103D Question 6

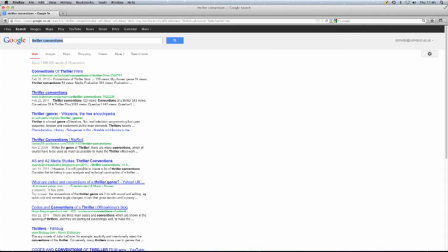(0:05)
We used Google to search for the thriller genre websites so we could find out what was typical of the thriller genre. This was useful for our research because it showed us how to make ours more conventional.
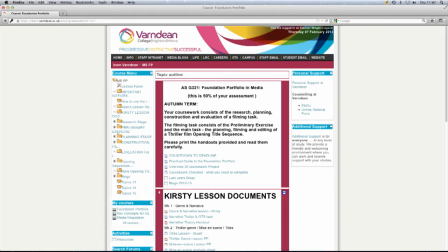(0:19)
We also used our college intranet site to look at old students' opening title sequences and to look at information and links provided by our teacher. This showed us how our opening title sequence should look and gave us ideas on what we could do for our own.
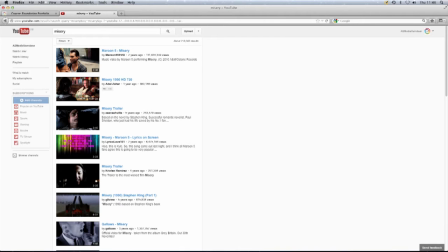(0:37)
We used YouTube to look at famous thriller opening title sequences, which gave us ideas for our own film. We looked at the opening title sequence of Misery to help us plan our title order.
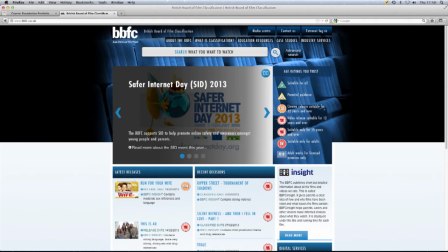(0:52)
The BBFC website helped us a lot with looking at film classification and who our target audience should be. We decided that our main audience is teenagers and it should be a 12A or 15. We used a Sony HC7 camera to film both our preliminary exercises and our opening title sequence.
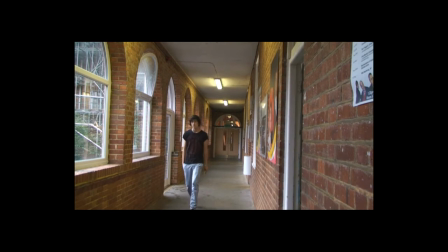(1:11)
We filmed inside the college when making our preliminary exercises, and the aim was to practice continuity editing. To get to grips with elements such as exposure, white balance, etc.,
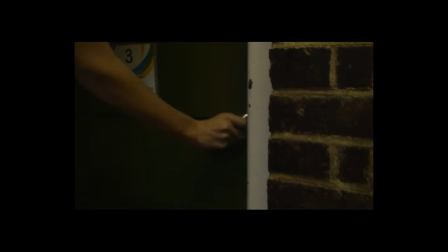(1:22)
we use the phrase "must wait before everything fails," which stands for manual, white balance, exposure, focus.
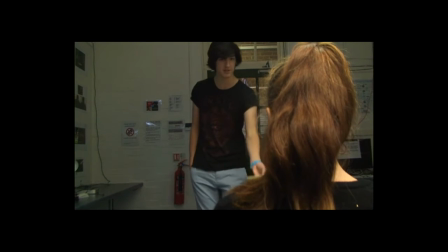(1:29)
This reminded us to keep checking these throughout our filming stage. We filmed our opening title sequence in Hassocks as we needed to use a bedroom for our shrine scenes.
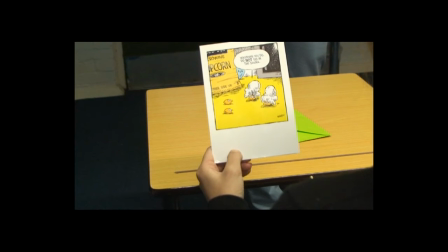(1:37)
Before we started recording each shot, we ensured that they were framed correctly and effectively to fit with the thriller genre.
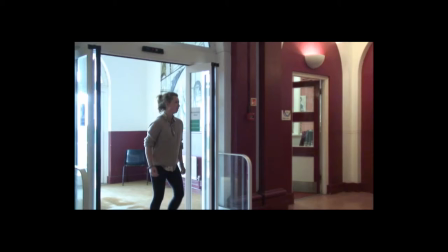(1:44)
For the majority of our filming, the opening title sequence, we just used the sound recorded in camera.
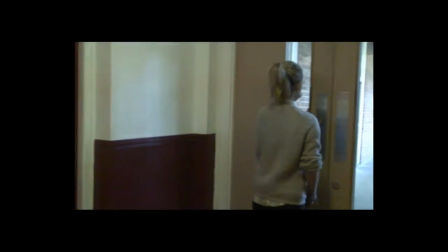(1:49)
However, on a couple of shots, for example Louis' line "I love you" and Ellie's reaction, we used a boom mic to record the sound more clearly.
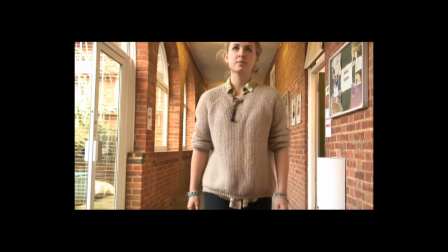(1:56)
We used the website in Computech to find the non-diegetic sound we'd read throughout.
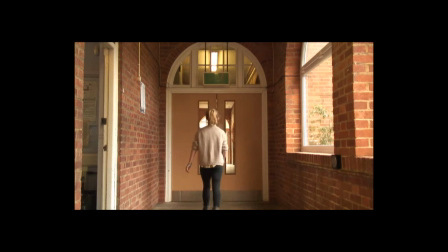(2:01)
The website DAFont was very useful for finding our title fonts,
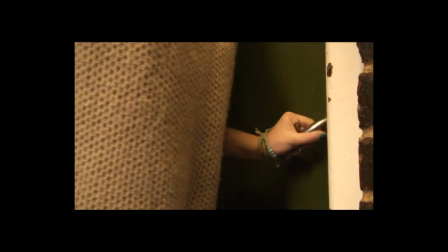(2:04)
and we eventually decided on a font with serifs and Burmore as their harsh, horror-esque appearance reflect the dark tone of our film. I used Adobe Premiere to edit our opening title sequence.
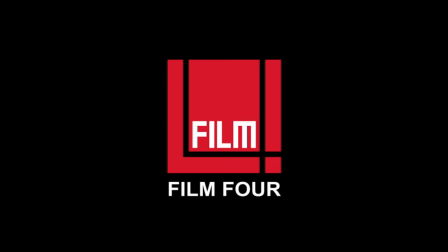(2:17)
With this software I used a number of transitions, effects and tools to create a typical atmosphere of a thriller film.
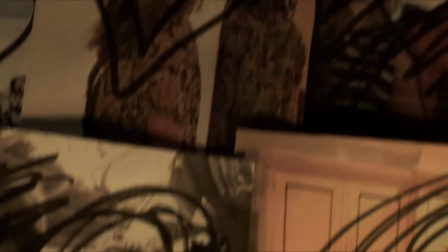(2:24)
Firstly, I used fade-ins and fade-outs in the opening two titles, which were distribution company and production company.
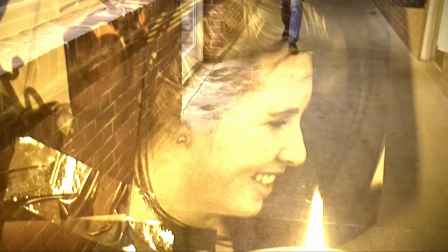(2:32)
Doing this built up the atmosphere right at the start of the opening title sequence.
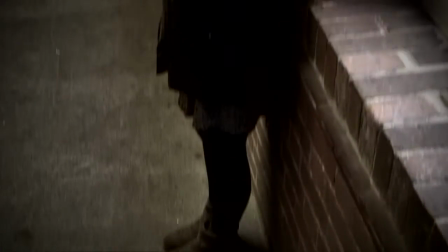(2:37)
I also used sound effects to make the two pieces of dialogue echo. Through doing this, the voices sounded distorted and surreal, and gave the effect of echoing.
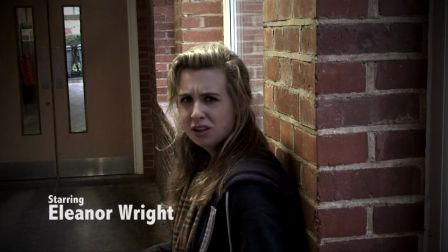(2:46)
This is typical in thriller films.
I love you.
Also, with Adobe, I was able to layer two shots over each other, creating a single scene.
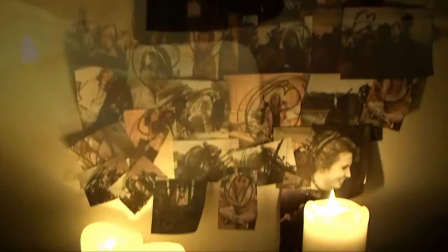(2:55)
Doing this meant the viewer could understand more about the scene. It also linked key themes together.
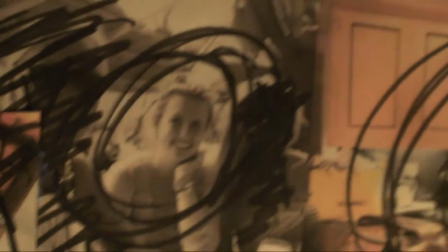(3:02)
Finally, I used editing tools in Adobe to create an editing point for our opening title sequence.
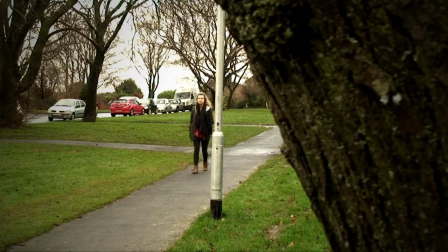(3:07)
I used a certain shot, which was out of focus candles, which was used to transition two scenes.
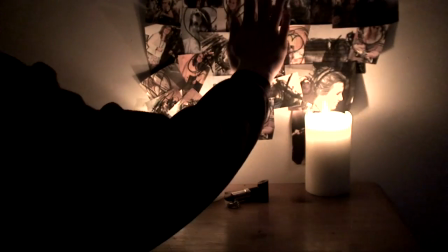(3:13)
This also created atmosphere and tension throughout the opening title sequence.